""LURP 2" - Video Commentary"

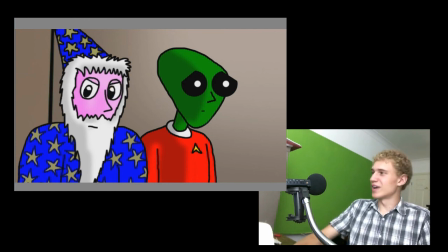This was the first time I added some new emotions to Rold's face. Here and here. That's the first time in about 5 months where I drew new facial expressions for either of the characters,
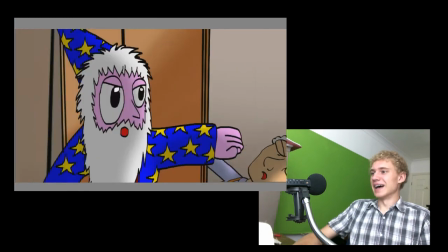because I wanted him to be angry. So there we go. And that's him punching. I'm quite happy with that punch effect. Used the same punch sound effect as before. Also, this
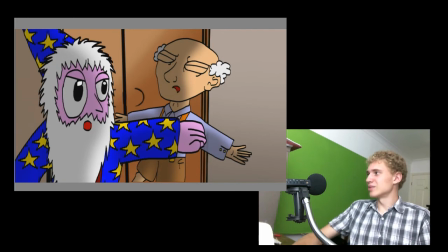shot is the same shot used when the small man was blinking his eyes after being flashed in the face by the anti-creation device. So I used it again because
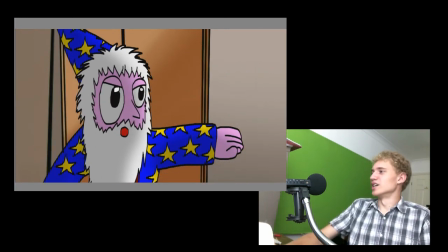Why not?
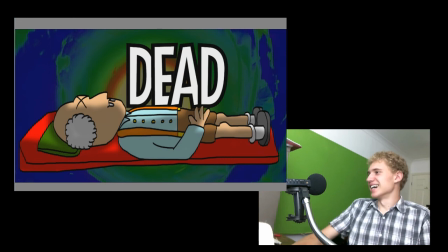Ooh, he's dead. I love that. So entertaining.
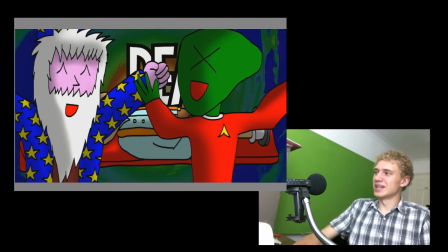And I'm actually really happy with these shots. I'd like to actually make the entire next episode look a bit like this as well. There's a lot of styles which I want to experiment with, but just the really cutesy style I want to have a go at some point.
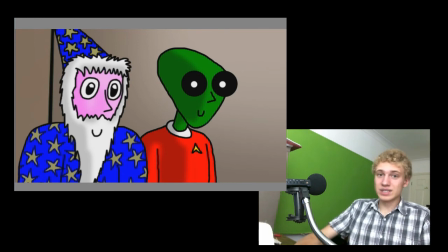LURP is not going to be consistent at any point. Just telling you that. I highly doubt it will be consistent. In the near future at least. Simply because at the moment it's where I like to experiment with art styles, drawing. It's a learning experience, the entire LURP thing. Yep.
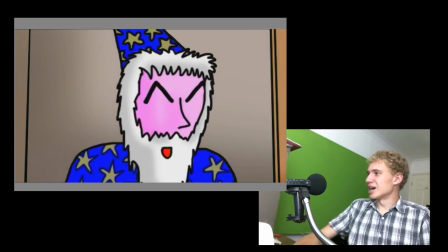Yeah, take the book. Good, I'll burn the house. Walking animation reused.
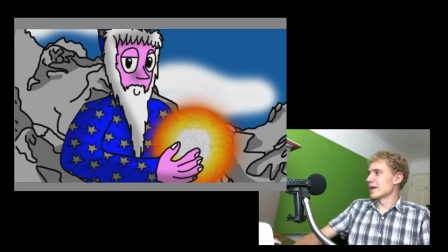Characters reused but from a distance. Fireball, completely reused that.
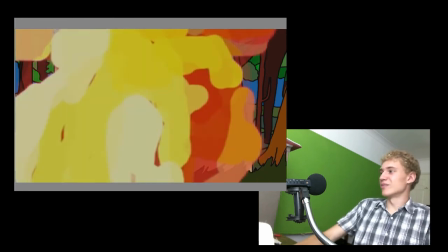Okay, for this, I reused the explosion for the end from the end of last episode because I put a lot of work into making his fluid animation for that.
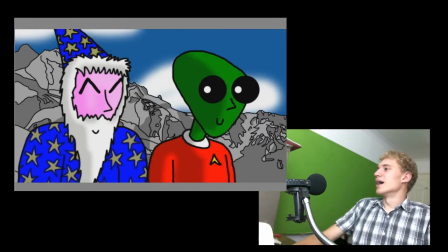So I thought I may as well reuse it when Elliot says boom. And they're talking about what they've got.
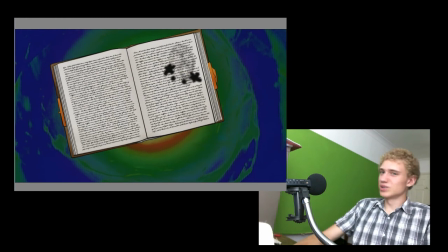That swirly background thing, by the way, that's a Doctor Who time vortex, which I had a thing over the top of.
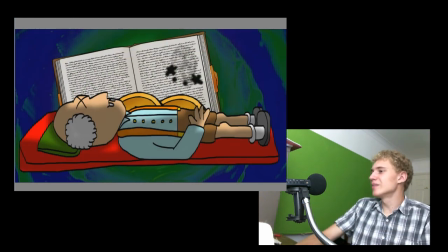Shh, don't tell them. It's just a filter over the top. Don't tell them. This small man lying down. That's a reference to the. I want to keep this consistent. In the previous episode, when we were talking about Roald being dead, if he ate some of the alien food.
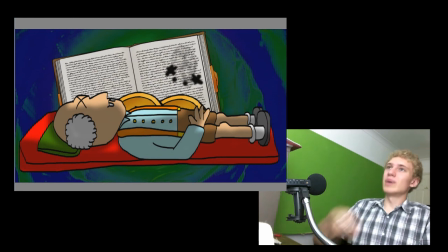I used a shot of him lying back across for his eyes and crosses for his eyes and lying on a red sort of like mattress with a green pillow. So I used the same style for this because consistency.
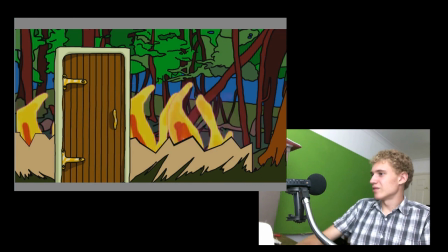Yay! Fire effects again used again.
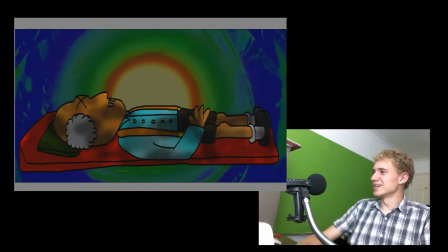Small man. Used the burn tool in Photoshop to give him that sort of like cooked look, and then just added a layer of black splotches using the paintbrush.
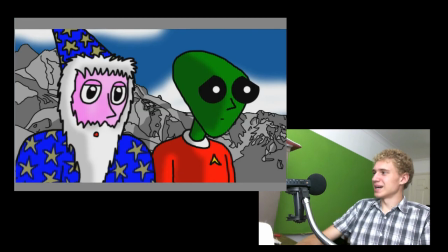Can we still eat it?
Lying, put in fire. Yay! And yeah, that's kind of the end of the episode.
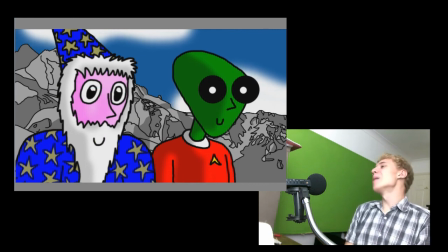How exciting! LURP! Oh, I can't wait to make episode 3.
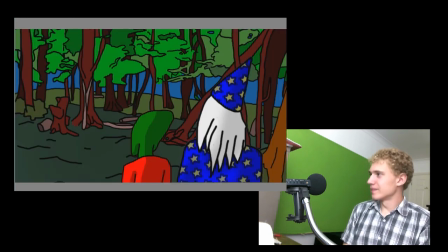It'll be so much fun. I might get around to doing that pretty soon, to be honest.
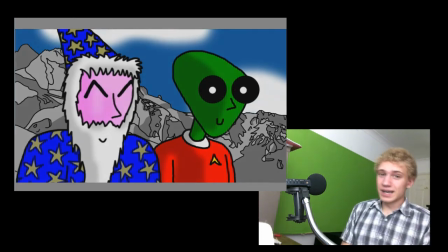So yes, thank you very much for watching this video. If you did like it, then please make sure to click the like button down below.
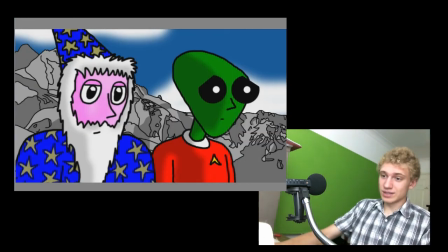And if you want to see more of these behind the scenes videos, then please make sure to subscribe to this channel. Because if you haven't seen them already, I do some speed drawings for LURP. Basically the drawing process of LURP. They're very quick videos. But I hope some people find them entertaining, or at least interesting to look at my process, and it's quite a nice motivator for me to know that each time I make a new picture, I don't do it always, but when I create a new unique picture, I can make content out of that and put it onto Elliot Extra.